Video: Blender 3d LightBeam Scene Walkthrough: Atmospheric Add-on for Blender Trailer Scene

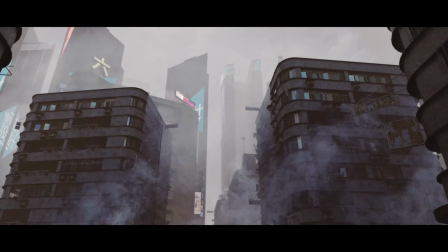What's up guys, it's Brad from Light Architect.
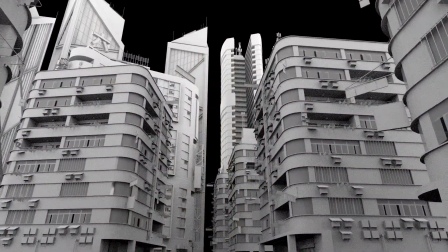In this video I'm going to be doing a short 3D scene and compositing walkthrough of this city light beam shot that we have created for our atmospheric add-on for Blender trailer.
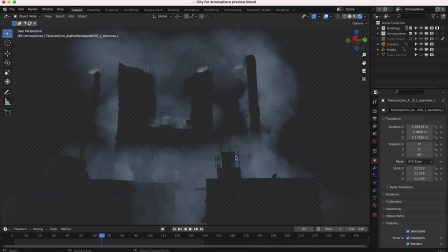As usual this walkthrough is not only a tutorial but should give you some ideas on how you can implement these same techniques into your own 3D projects.
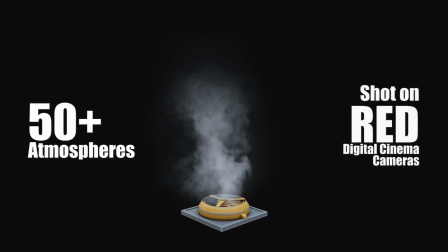Before we get started I'd like to mention that pretty soon here we are going to be releasing a new free update of our atmospheric add-on for Blender.
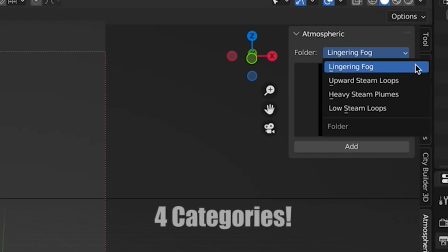This update is going to include a new scatter system for the atmospheres within the add-on for a more streamlined workflow and in In addition to that,
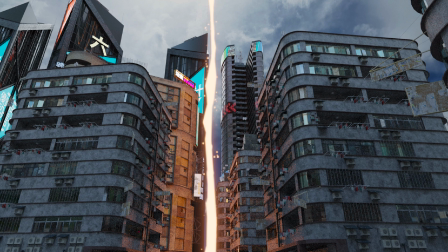we'll be also providing the looped elements on their own for compositing inside of After Effects and your other 2D compositing softwares as well.
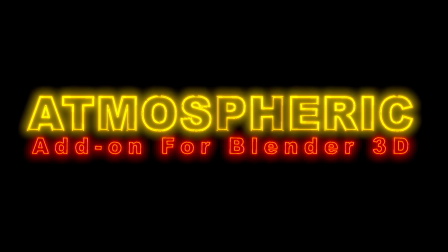In addition to the interface we have created already for use of this add-on inside of Blender. Anyways guys, without further ado, let's get started.
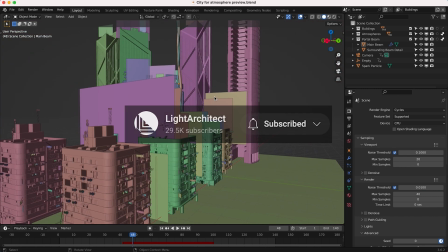Here we are inside of Blender. This is our scene setup. It's a pretty simple one here.
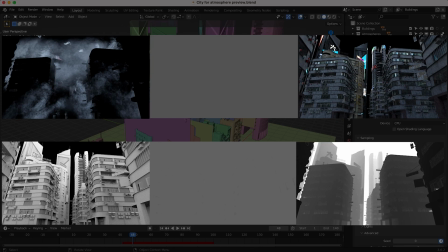This shot can be broken down really into three main elements, the buildings and skyscraper environment,
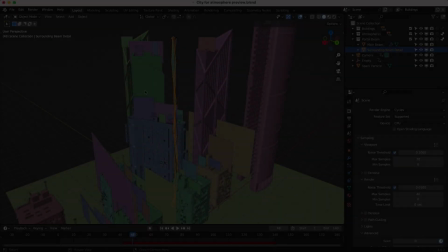the atmosphere loops that we've added to our atmospheric add-on, and finally the light beam that we have created for this sci-fi look that kind of comes down from the sky here.
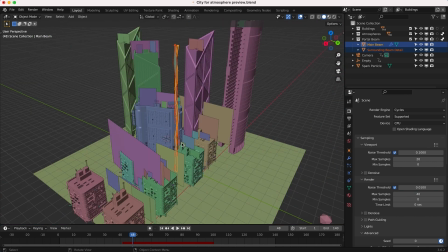So I've separated these three main elements into their own specific view layers so that we could composite them separately.
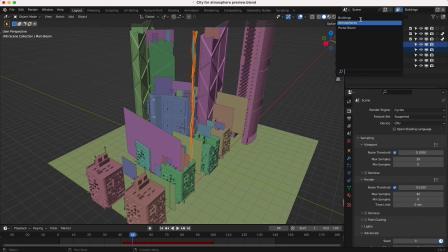So as you can see here, if I go to the top right, we can see our three different view layers and I'll go through these one by one and then we'll get into the compositing process as well.
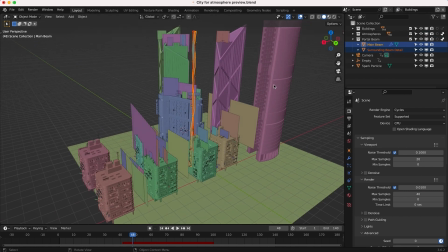So first we have our building view layer, which is our first one right here. And I'll go ahead and turn off our atmospheres for the sake of just showing off the buildings here as well as our portal beam.
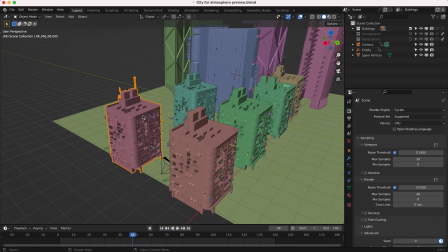So pretty basic scene setup here. I have a few assets here from City Builder 3D from the Hong Kong pack.
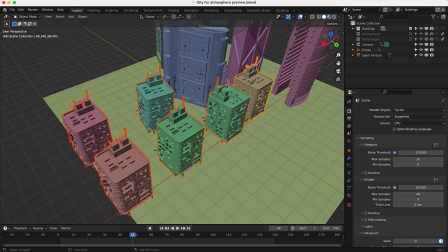These front 3D buildings are just all duplicates from the Hong Kong City Builder 3D pack. So I've just duplicated this element multiple times to create kind of an alleyway setting here.
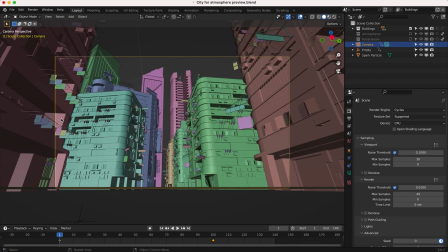So you can see if I go to our camera view, which is a low angle, I've just added these buildings to create kind of a long alleyway here and to populate the space a bit more. And then to create a little bit more interest, I've added our city skyscrapers here in the deep background just to provide a little bit more depth and interest.
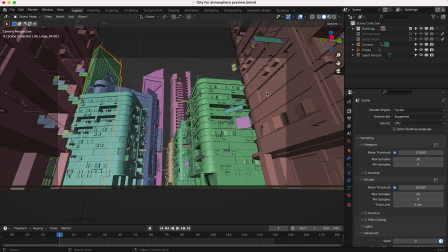But one thing that you'll notice here, since I'm going for like a low angle shot, I don't actually have to build this scene up as much.
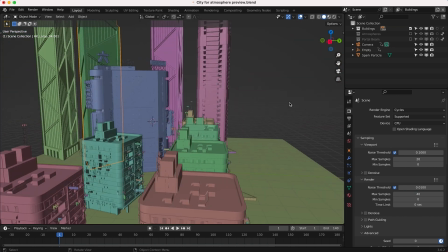So for example, if I was going up here, you know, you're going to see much more of this blank space in the background. So you'll have to populate that area in a different way.
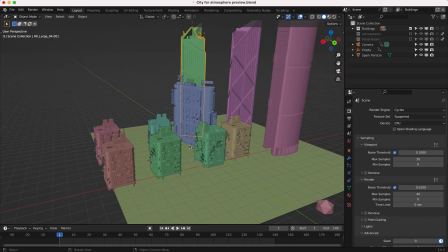Since I went for like a low angle, I wanted to go for like a menacing look. I was actually able to get away with a pretty simple scene setup here and save a lot of computer memory in that way. So pretty basic scene setup here for our buildings.
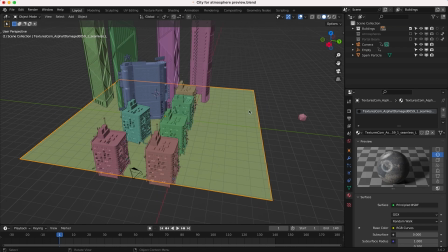I have this basic ground plane that has a concrete texture on it so that it would reflect the proper colors from the ground going up as light bounced around the scene.
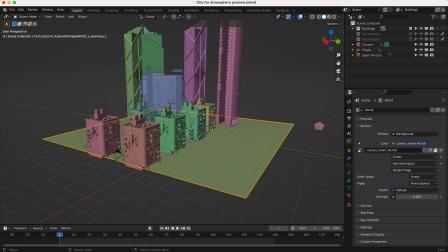And for the actual lighting of the scene, I just used a very basic cloudy HDRI with a strength of 0.6 because I wanted that light
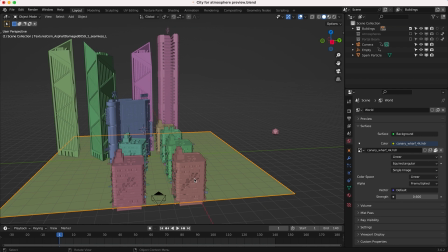beam effect to affect the lighting of the scene a little bit more in comparison to the HDRI itself. So pretty basic scene setup here. I'll go ahead and show you guys with and without the HDRI so you can get an idea.
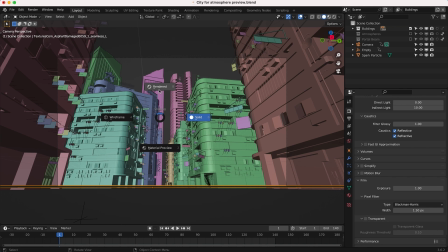I'll go into camera view here. I'm just going to render view with our building view layer. So this is the building's view layer without any of those other elements added.
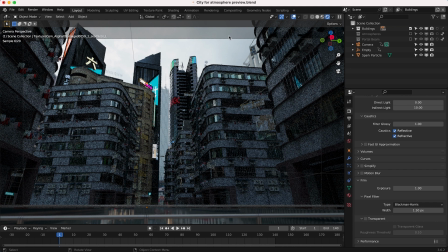As you can see, this deep background is our HDRI. So it's a cloudy background. And then we can, of course, make it transparent, as you can see here by clicking this button.
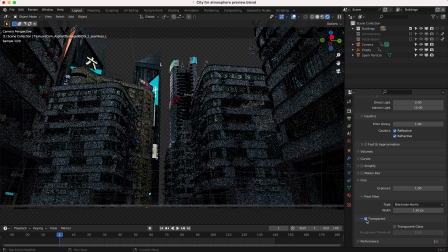And now that HDRI is lighting our scene, but we don't actually see it in our composite.
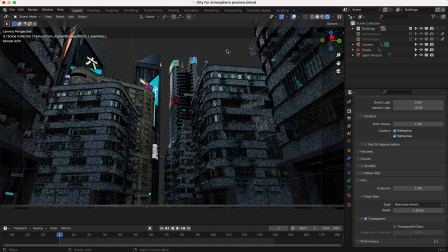So we can render this image with an alpha channel and then replace that background with another image or video in our compositing process. So this is the first part of the scene that I've set up, just the general layout of our buildings. I wanted to grunge up the city a bit. As you can see, aside from some of the texturing on the buildings here, which have a little bit of grunge on them, it's a pretty clean looking scene.
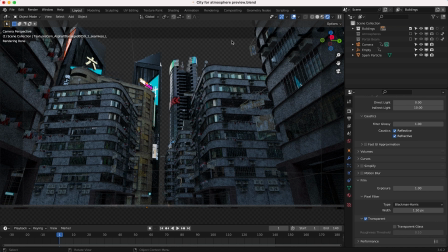And I know I mentioned this before, but one of the best ways that I like to add a little bit of variation and depth and just create a little bit more of a live action look for a 3D render is by adding a 2D element on a card into the scene to add a little bit more imperfection to the render. So as you can see here, the buildings by themselves here don't really look that realistic.
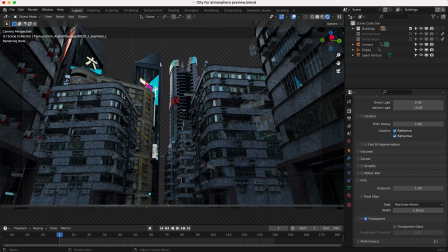And in my opinion, need a little bit more variation and imperfection in the environment to make them a more interesting and realistic shot. Now we weren't going for total photorealism here, but we definitely want to bridge that gap a little bit. And one of the best ways we can do that is by adding some real live action elements on cards that are integrated into the 3D scene.
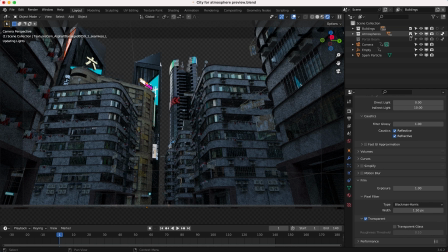So that's what I've done here next with our atmospheric elements. They're just 2D smoke atmospheres on planes, and they're just looped over the course of our timeline.
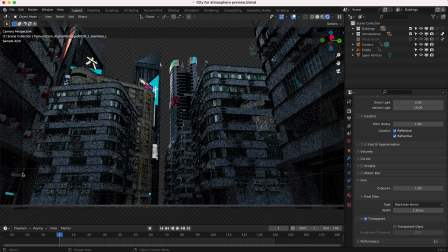And that's really going to help create a little bit more variation in the volumetrics, especially if you use those 2D atmospheres in addition to a mispass or other procedural 3D volume effect. So I'll go ahead and show you guys the atmospheres as well that I've added. Then I'll go through them one by one here. As you can see on this view layer, I've made them indirect only.
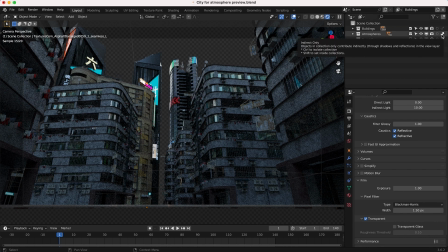So they won't actually be seen on this view layer, but they will affect the lighting of our buildings. So I'll go ahead and turn off the indirect only so we can see all of our atmospheres in addition to our buildings.
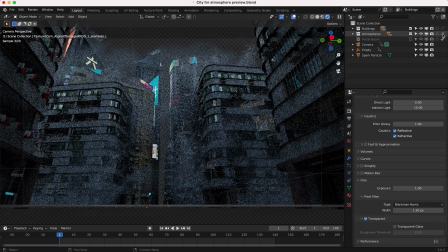And you can see what this is going to do for us to help make a little bit more of a gritty and realistic 3D render. So let's just let it render here for a second and it should give us a cool looking result. And you might think that some of these edges are a little bit hard, but just keep it in mind that this deep background will have a sky on it as well. So that will help blend in these atmospheres that are in the deep background as well.
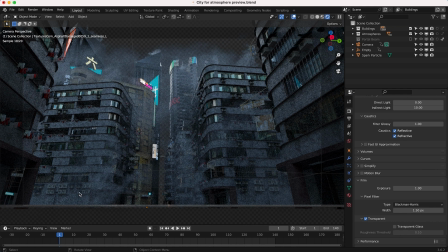So you can see I've added some bigger atmospheres here in the foreground as if some steam is coming up with maybe some ventilation just below camera. So I've added a variety of atmospheres in both the foreground and the background of this shot. You can see kind of up by the skyscrapers, I've added some more kind of smokestack style steam elements that in my opinion helps to sell the environment as well.
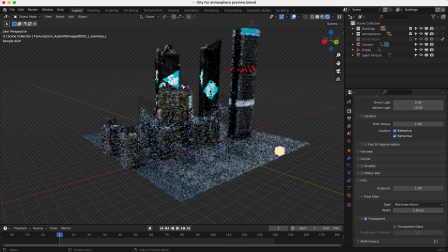So you can see if I just go up there really quick. So this is what our elements look like as 2D planes.
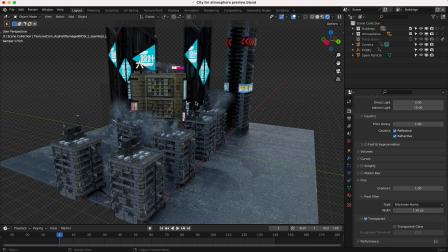You can see kind of the layering that's going on here. And as you stack more of these atmospheric elements on top of each other, you can get away with those 2D elements because you actually get a little bit of parallax between the various 2D elements that you're combining into your scene. As long as the camera doesn't go directly sideways next to those 2D elements,
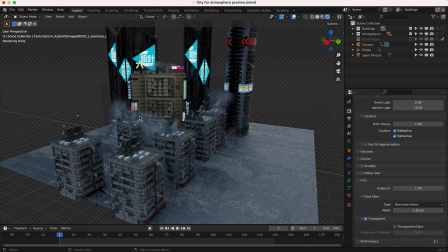it's a really great way to help composite some real live action footage into your scene and not have to do everything with 3D volumetrics or VDBs or something like that so just a nice way to add some atmospheres to
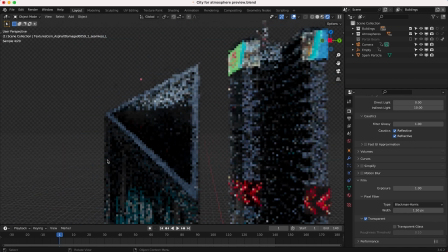your scene you can see up here even on our buildings in the deep background see if I can zoom in here I've added these smoke elements
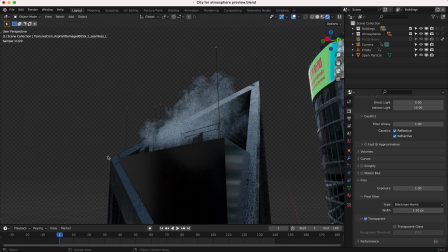which really helps in my opinion to provide some variation on the actual background and get a little bit more of a realistic result so that's what we've
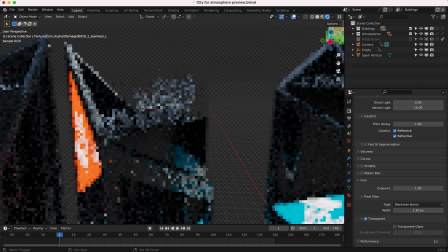done there I've pretty much added these elements on the top of all of our buildings here as if again there's some kind of ventilation coming up from the top of these buildings which is not uncommon in the real world so I've added another one here and in the compositing crop but that's what
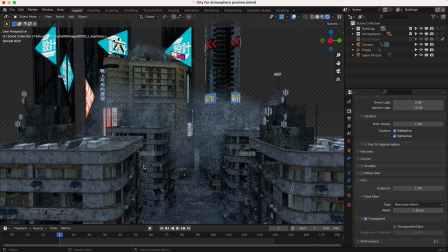I've done there with the atmospheres. You can see here in the foreground by our kind of shorter buildings here that I've used them a bit more heavily to create a lot more layers of atmosphere.
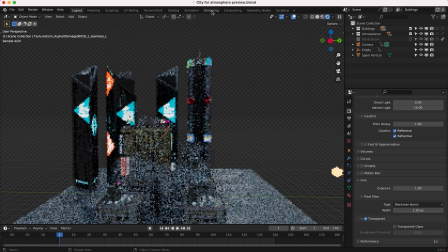But then in the deep background and up in the sky by our taller skyscrapers, I've just gone for a little bit more of a subtle effect as if there's a lot more atmospheres deep in the alleyways of the city.
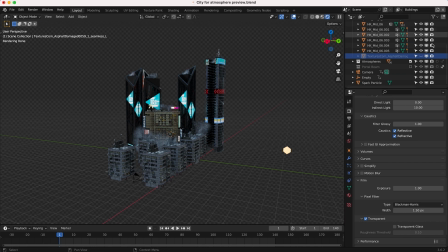So you can see the various elements that we've added to our scene to help blend everything together. And as I mentioned, I didn't actually render out the atmospheres on this view layer. I rendered them out separately with the buildings as they hold out. So go ahead show you guys that real quick i'll make our atmospheres indirect only on this view layer and you can see when we go into 3d view here that
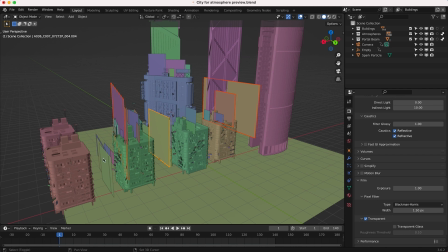our atmospheres are just these 2d cards that we've added in various places in our scene so as you can see here our second
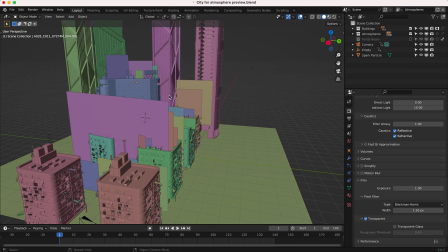view layer is our atmospheres by themselves so you can see that much has changed in 3d view but our buildings collection here is enabled
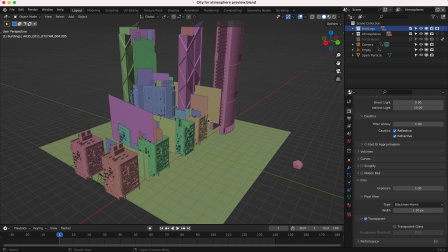as a holdout and what happens when you make something a holdout is anything that's behind those elements in the holdout collection is going to be masked according to the
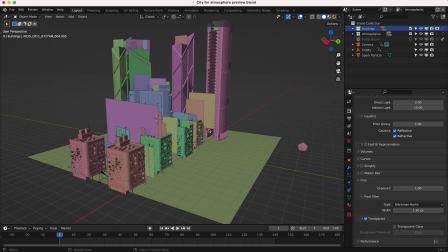3d camera position So as you can see here, if we go into rendered view really quick,
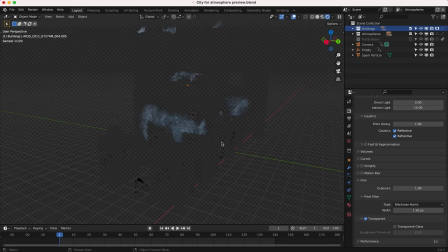you can see kind of where our buildings are intersecting with our atmospheres and using holdouts in this way are a great way to layer 2D atmospheres onto your 3D scenes because you don't have to do any manual masking. Essentially, the holdout of the buildings is going to do your masking according to the 3D camera in your scene.
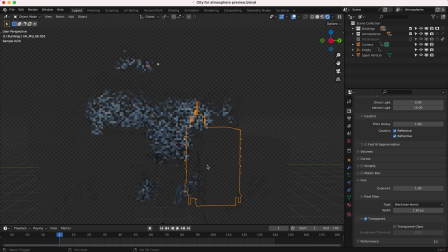So if this building right here, if I select it, is in front or intersecting with our atmospheric element that we've added into the scene, it's going to hide it wherever it's in front of the atmosphere or wherever it intersects with it. So using a holdout of your scene geometry is a really great way to help composite those 2D elements
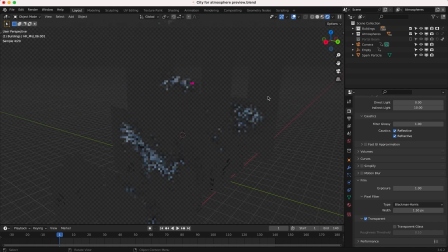into your scene so that you don't have to do a lot of manual masking and other more tedious techniques.
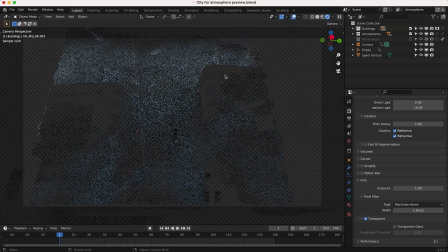So you can see here, if I go into camera view, you can see kind of where those buildings would be based on that holdout. But we're going to render of course just the atmospheres in this view layer and then we can overlay this very easily onto our building's composite and then we don't have to worry about doing any tedious masking or anything like that.
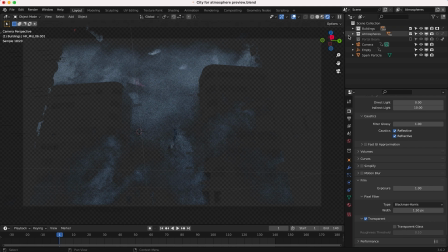So using holdouts with 2D elements is a really great way you can help composite them and integrate them into your 3D scene a lot better.